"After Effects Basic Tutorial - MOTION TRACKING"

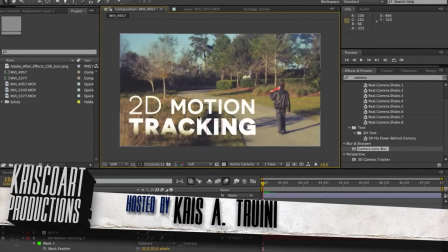Hey, what's up guys? Chris Drina here for ChrisCorp Productions. Welcome to another basic tutorial.
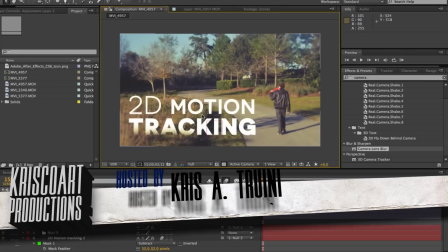As you can tell, today we're going to be talking about 2D motion tracking inside of After Effects. Now this is part of 10 other videos that you can find on my website or on my channel,
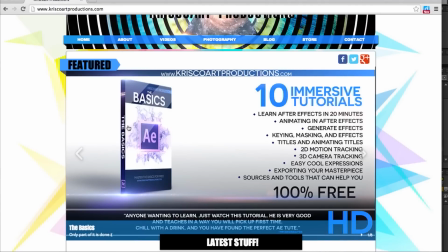and they pretty much break down 10 different steps of mastering the basics in After Effects. So I strongly suggest you check the rest of these out. Make sure to subscribe to get notified when the rest of these are up. As I'm recording this video, we're up to 2D motion tracking, so I still have yet to make these tutorials.
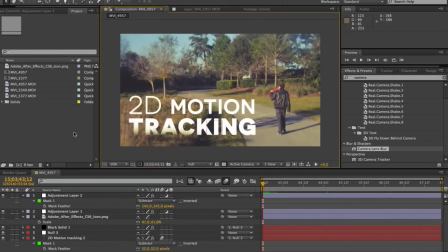Let's jump into After Effects. And before we actually get to the motion tracking part, I actually want to show you a couple cool things that I did to this shot to make it look a little bit more fancy. Yeah, fancy. The top over here, we see that we have an adjustment layer.
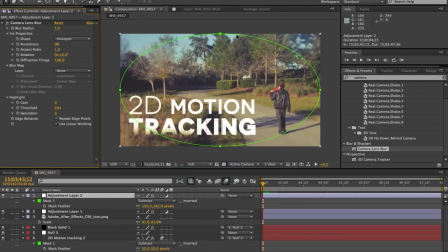And if we go to my effects, you can see that I just dropped in a camera lens blur. and I just made a mask and set it to subtract so that kind of makes the edges very blurry and it's kind of dreamy looking effect for this kind of shot so that's what's going
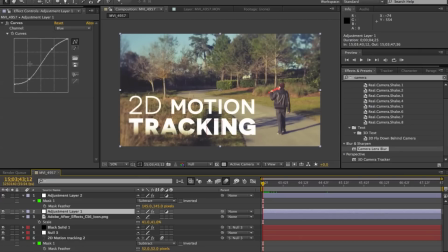on over there then I have another adjustment layer with my color grading and you can see over here that I just tweaked just with the curves
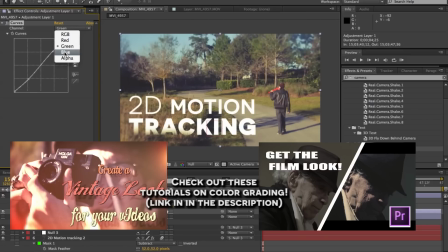made it a nice vintage looking almost spring or summer or I don't even know what season. I live in Florida so seasons don't exist here so I'm not sure what season this looks like but it looks nice in my opinion.
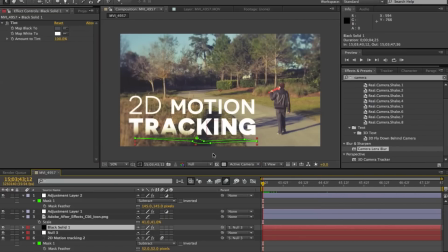So next up we have a black solid with a mask around it
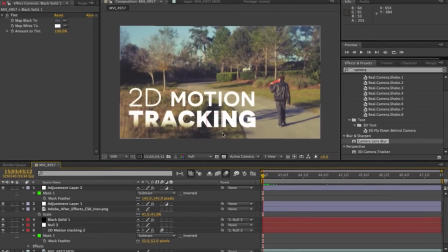and that's to kind of imitate the shadow that would be cast by the by the text over here.
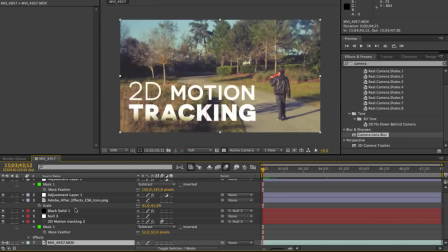Then we have a null object and our text and our footage and this is actually what we're gonna be focusing on today which is the the motion tracking part of today's video so I just wanted to run through the the main project for the video that you saw in the beginning just so
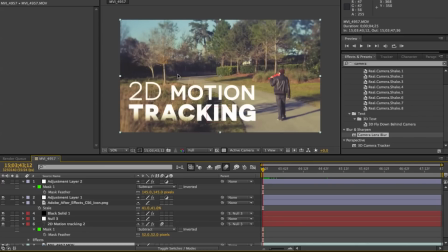you guys can you know can get a pretty good understanding of everything that I did so with that out of the way I'll go ahead and import your footage
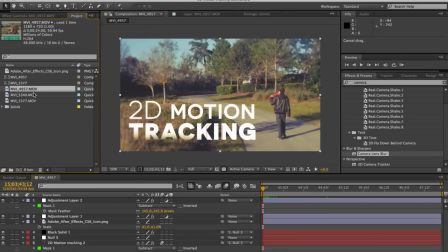I already have mine import over here and we're gonna create a new composition so I'm gonna drag it over this icon here and that
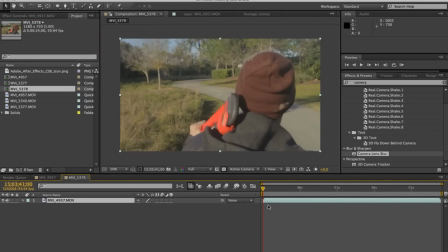creates a new composition same resolution same length and everything as our clip so I'm
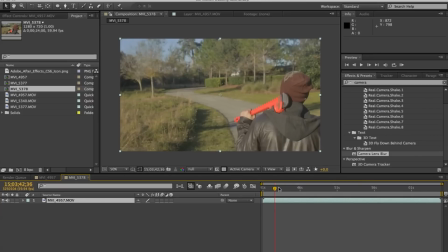not gonna use the entire clip I'm actually gonna go let's see probably about yeah I'm gonna start around here so what I'm gonna do now is actually drag this in
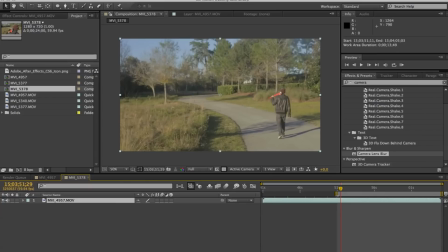drag my work area start position in roughly around
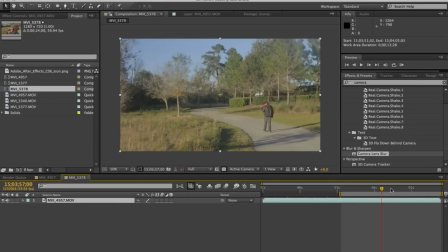where we are and then I'm gonna look at where I'm wanting to end so You know let's not make this too long just for the sake of this tutorial and then I'm going to grab the end of the work area and
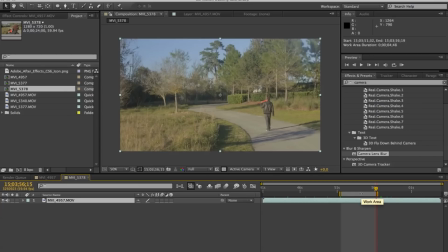push that in Now what I can do is I can right click in this in this work area here And I can say trim comp to work area So now our entire composition is actually the length of that work area that we
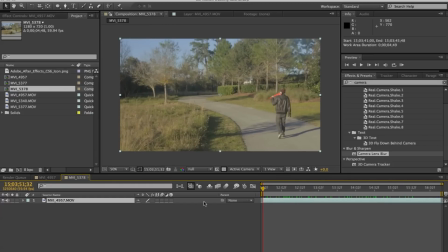that we selected. Okay, so the first thing that you're going to want to do is create a new null object. And what a null object is, it's pretty much something that can't be rendered, it's just pretty much a data holder. So you'll see what I mean by that in just a few seconds here.
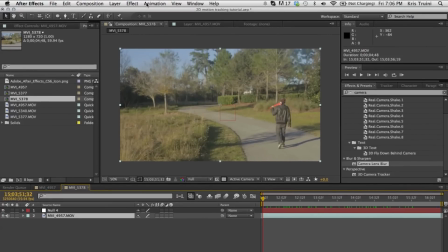So if we select the clip, and if we go under animation, track motion,